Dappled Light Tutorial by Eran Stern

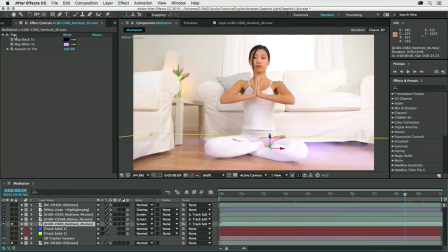[4:09]
And in order to make it more colorful, I've used the tint effect and I've mapped the white colors to this violet tint.
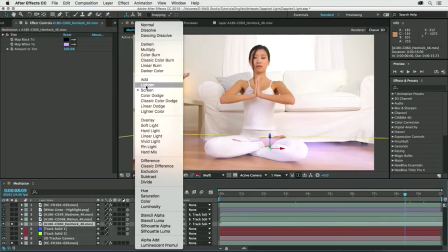[4:17]
I've also changed the blending mode of this clip to screen. So basically we have this nice blend between those two.
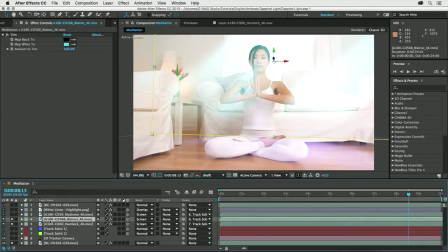[4:25]
Now I've did the same for the other layers. So once we have the wall, I can create the same treatment for the wall.
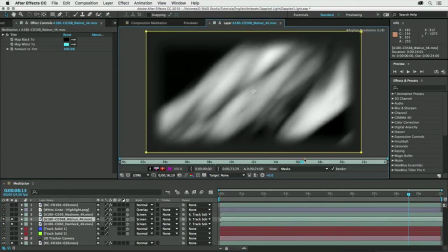[4:34]
This time I've chosen a different texture. So this is the walnut texture.
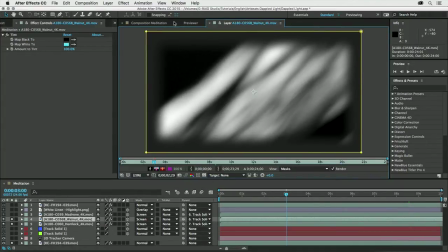[4:39]
Once again, everything that you are seeing here is 4K in terms of its resolution.
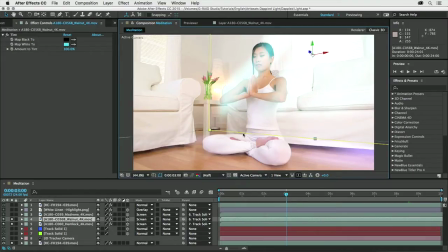[4:43]
So we can scale them or we can resize them without the worry for any pixelization or degrading in quality. And once again, I've applied the same principles. So I've used the tint effect, this time with a cyan color for the white.
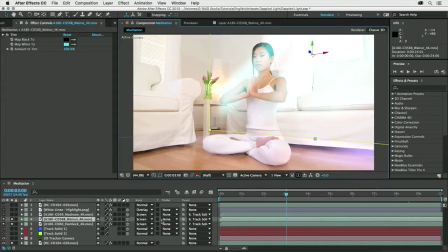[4:59]
I set it to the screen blending mode. And of course, I've parented to the corresponding layer. In this case, layer number 6, this is the track of the wall. Now, sometimes you will need to play with the orientation.
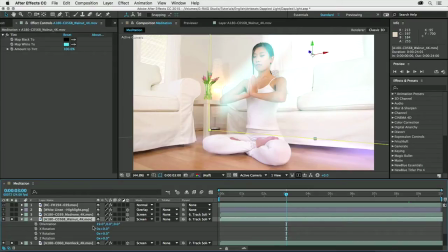[5:12]
So you can see that I've modified it just a bit so it would look more perpendicular to the wall that we have in this room. Now, once we have one wall, of course, we can repeat the same steps for the other wall.
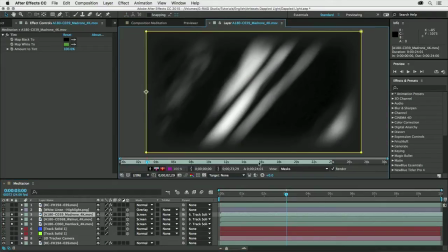[5:25]
So this is what we are seeing over here. But in this case, I'm just using a different texture. So this is the madrone, I guess. This is it.
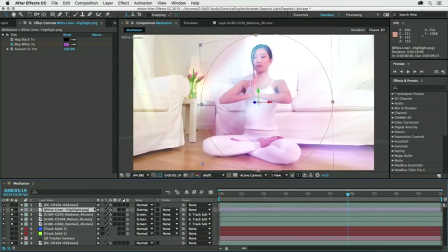[5:34]
And we have additional light, and this is just behind or supposed to be behind the talent, and it will light up using an opacity keyframes. So once again, we have a mask. I've used the same principle with the tint effect.
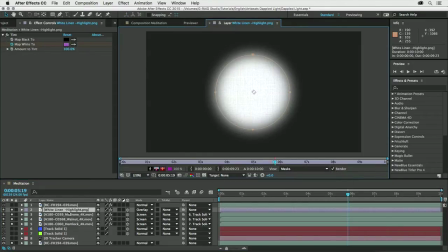[5:51]
And in this case, if you want to see just the texture, so this is not a moving video, we can turn off the masks.
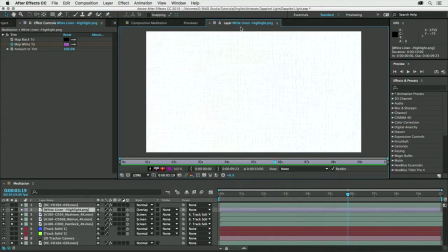[5:58]
And I'm using this white linen over here. And this is the highlight version of it.
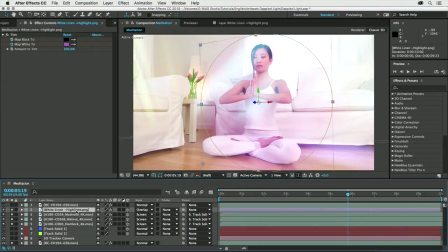[6:04]
So now we have all the elements in place. If you want to bring the girls back, I've created another version of it. So I'm just going to turn off the solo switches and basically turn off the eyeballs for those two solids. And in this case, I've just created a basic,
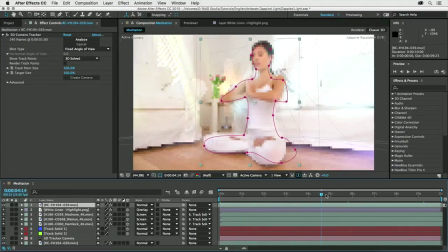[6:22]
very basic mask just around the talent and played with the mask path,
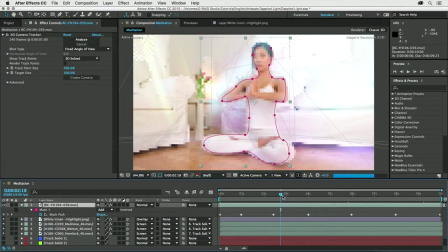[6:28]
meaning that I've created few keyframes in critical places just so the mask will move according to the movement of the talent.
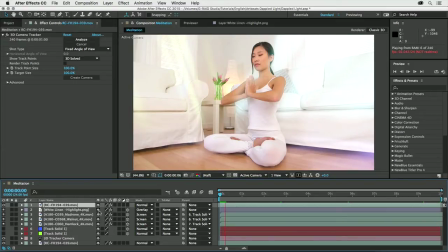[6:36]
And basically this is it. So now once everything is combined together, we get a sense that the lights or the textures are actually working in concert together, creating this wonderful shot once everything is building up.
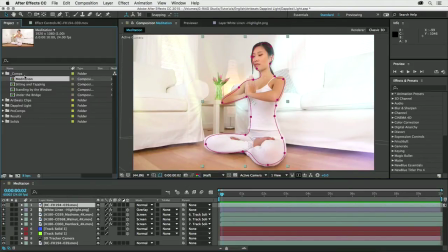[6:56]
All right, let's move to the second example. I'm going to double click in order to open it.
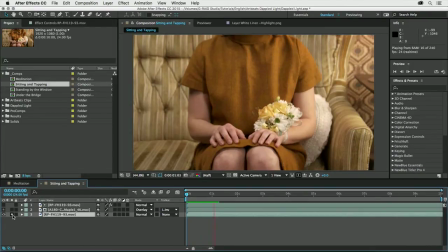[7:01]
Once again, this time we are starting with this clip, the sitting and tapping clip, which is actually very interesting. So I wonder, what is this girl looking for? Now, I'm assuming that in order to make it more interesting or to hint the viewers that something is happening,
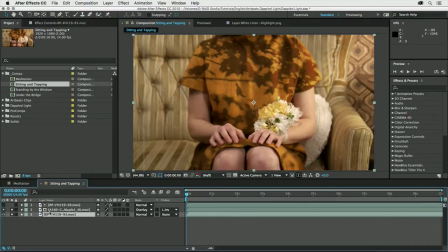[7:19]
maybe outside this room, we are going to actually give her these leaves of maple. So the way this was done is by creating two layers. One is the texture of the maple, of course, itself. So this is it.
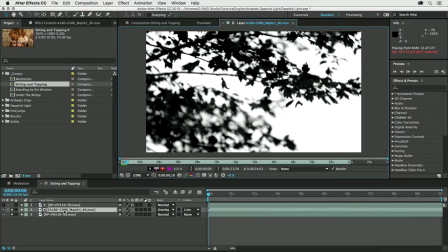[7:36]
If you just want to see the clip that I've used, here is few seconds.
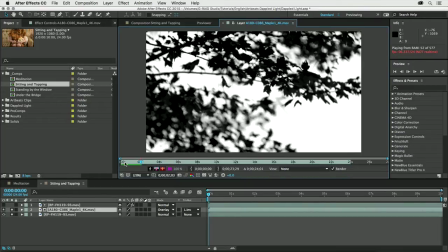[7:41]
Let's settle with maybe 2 or 3 seconds. So this is it, just so you'll get a sense how it looks.
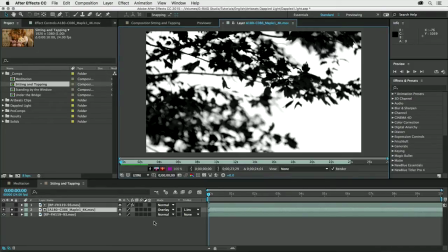[7:48]
And of course, this is using the Luma inverted track mat option over here in the timeline
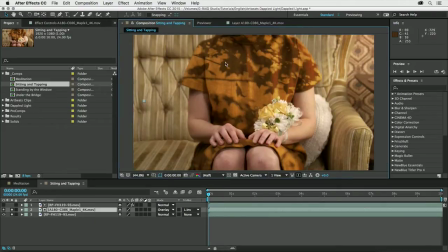[7:54]
in order to get those leaves into the border or the area of the dress. Now, in order to isolate the dress, I'm just going to turn off the effect for this layer and make sure that we can see it.
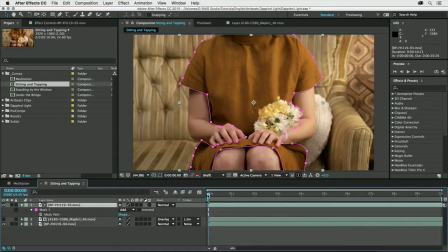[8:07]
I'm using a mask. And since this shot is stationary, so nothing is really moving, you don't even have to animate the mask.